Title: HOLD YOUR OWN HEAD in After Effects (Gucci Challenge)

Challenge accepted! Why? Why?
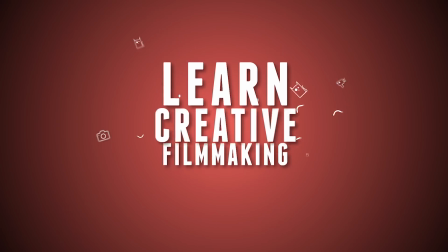It's Jordy here for cinecam.net and welcome back to another exciting episode of Copycat Friday. A weekly series where we figure out how to recreate a film, music video or any other trend.
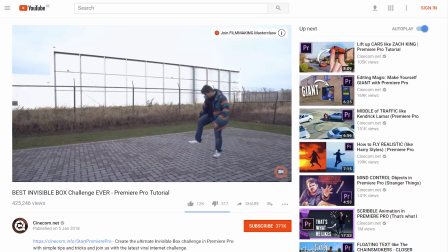31s
And a little time ago we took the invisible box challenge to a whole new level and today we'll be focusing on the next stupid internet hype, which is the Gucci challenge.
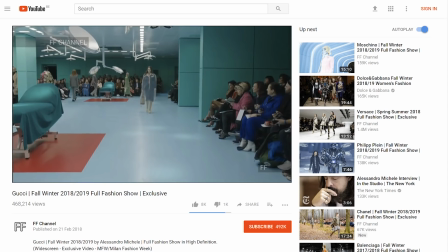40s
Little background for those who don't know what I'm talking about. The fashion brand Gucci recently did a show in Milan showing the new fashion trends.
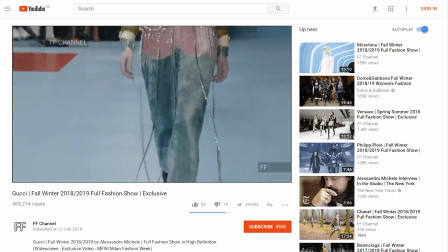48s
And these fashion shows are very conceptual, so you would often see quite weird things in there. Like models with a third eye or...
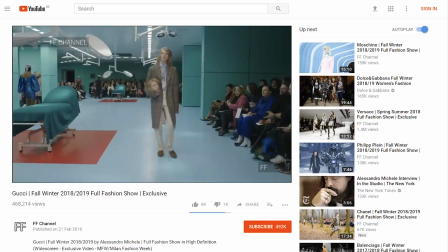55s
Yeah, I don't even know how to describe this. And one of the models was strangely enough holding her own head.
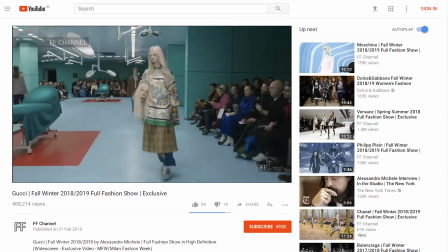60s
And you guys were saying that the future looked bad when we talked about vertical video. I guess holding your head as a fashion accessory is a little bit worse.
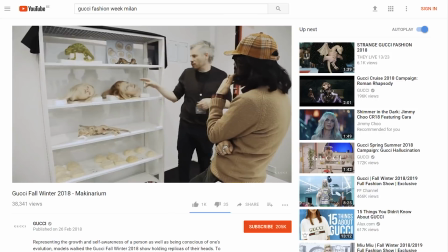68s
The model was, of course, holding a custom-built doll hat. So, we're going to do it all digital with some editing tricks inside After Effects. But before we do that, let's first have a look at the easiest way to pull off the Gucci challenge. Ta-da! A quick shout-out to Videoblocks, who are sponsoring today's episode. And they're not only sponsoring, but they've also helped us on so many projects, because we've been using Videoblocks for more than a year now.
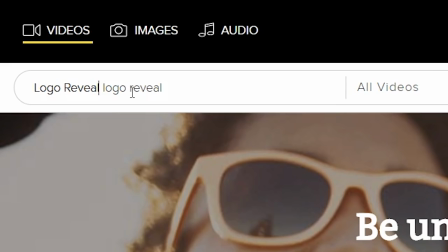93s
And on Videoblocks you can find things like stock footage, logo reveals, After Effects templates, video effects, backgrounds and tons more.
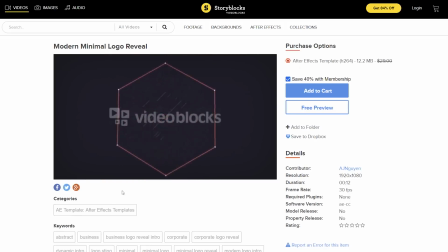101s
And what's cool about their service is that you can actually get access to their library with unlimited downloads for an entire year for one fixed price.
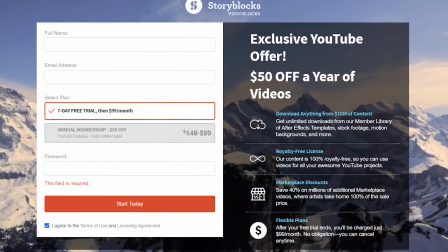109s
And on top of that you can even get a huge discount by following the first link in the description below. So, of course, we want to hold our own head, because Elsa Trick isn't so spectacular. So, the first thing we did was building our own little fashion catwalk.
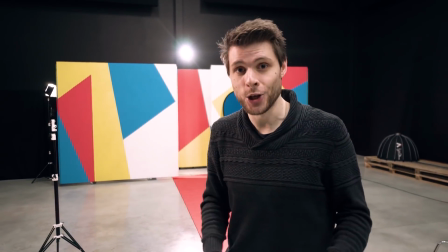123s
So, behind me we have a strong backlight. We're just making sure that we have this halo around the subject, which is always cool.
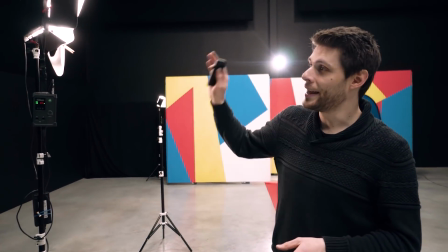129s
And over here we've got the LS1 from Aperture, that is an LED panel and we have this soft filter over it,
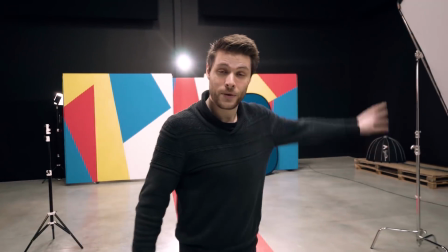135s
we're just making sure that we have some kind of more of a fill lighting going on here on our scene. And then over here we've got a key light, which is going to be stronger than the fill light,
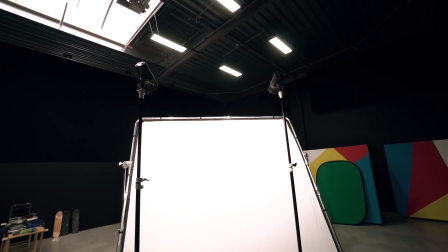144s
and that way we have some kind of a contrast over the face, but we want to keep it very soft to get good skin tones.
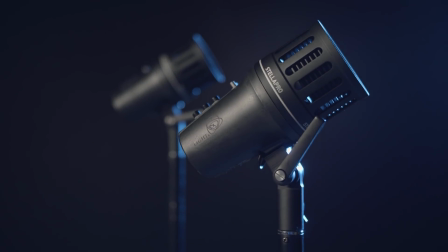149s
And we are using the Stella 5000 for that, we made a video about that this Tuesday, You can find the link to it in the description below as well.
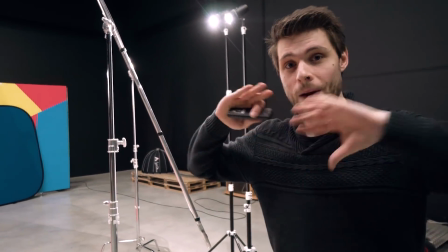157s
Very cool light, it works with a remote. There we go, and now we have got a very big light source, which is soft and very powerful. So, there are a couple of ways to pull off the trick. One is where you just make the pose as it seems like you're holding your own head.
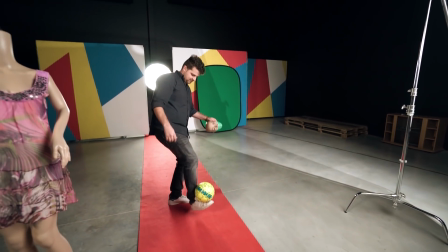171s
The other is where you hold a ball to have a more natural pose of holding something. But here we did found some problems where the ball was wider than a face.
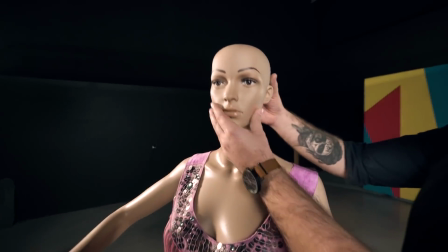179s
So, the best thing that you could do is either holding a smaller ball or an actual doll head.
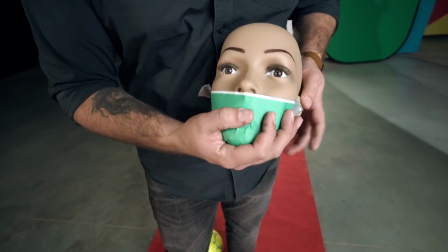183s
Since Yannick's hand comes in front of the doll's head, we wrapped it with a simple green paper that we printed out and attached it where his fingers overlapped.
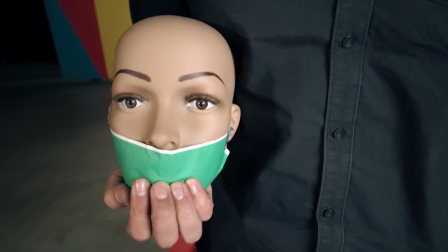192s
This will make some things go easier inside post-production later on.
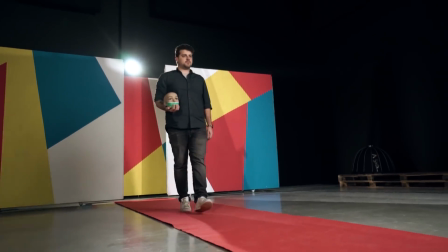195s
Next, you make your catwalk move and try to keep the doll head, or the ball if you're using that, as straight as possible.
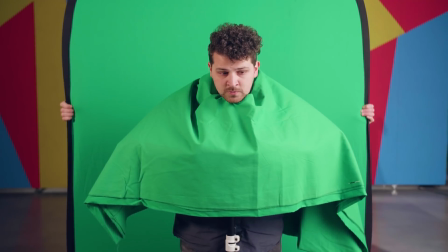201s
And then comes this second shot. And here we just have Yannick standing in front of a green screen, because we only need his head. And to make it even easier for us, we also covered his body with a green cloth. And this doesn't have to be a real green screen. You can also just use a green t-shirt or any other fabric that you can find. His head needed to be super still though, so he leaned on a light stand. Ta-da! So, once you got your shot, we're going to open up Adobe After Effects.
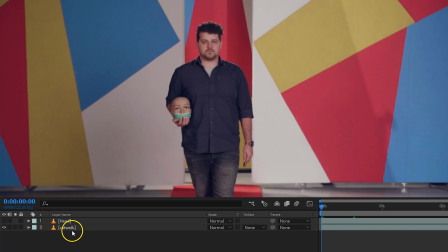228s
And this is because we're going to have to track the motion of the first shot. You can do that with the built-in tracker.
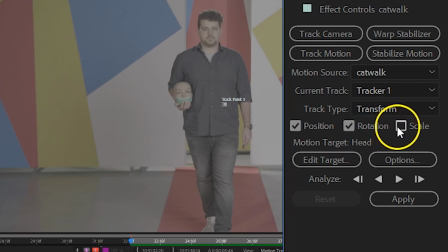234s
Make sure that you're going to track the position, rotation and the scale as Janik is moving forward.
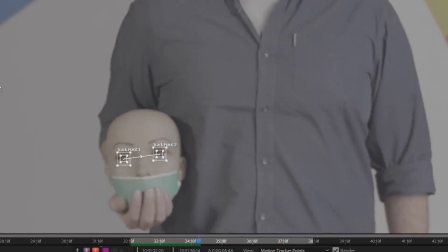240s
And if you wanna see an in-depth tutorial on how to use the Motion Tracker inside After Effects, then just click in the card up there or locate a link in the description below.
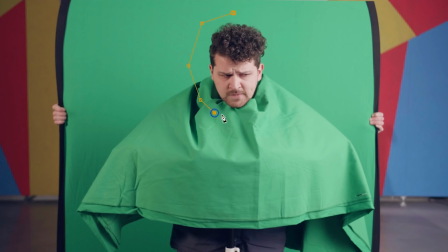248s
The next step is the head, which you wanna isolate with a mask and then take out the green with the Key Light effect.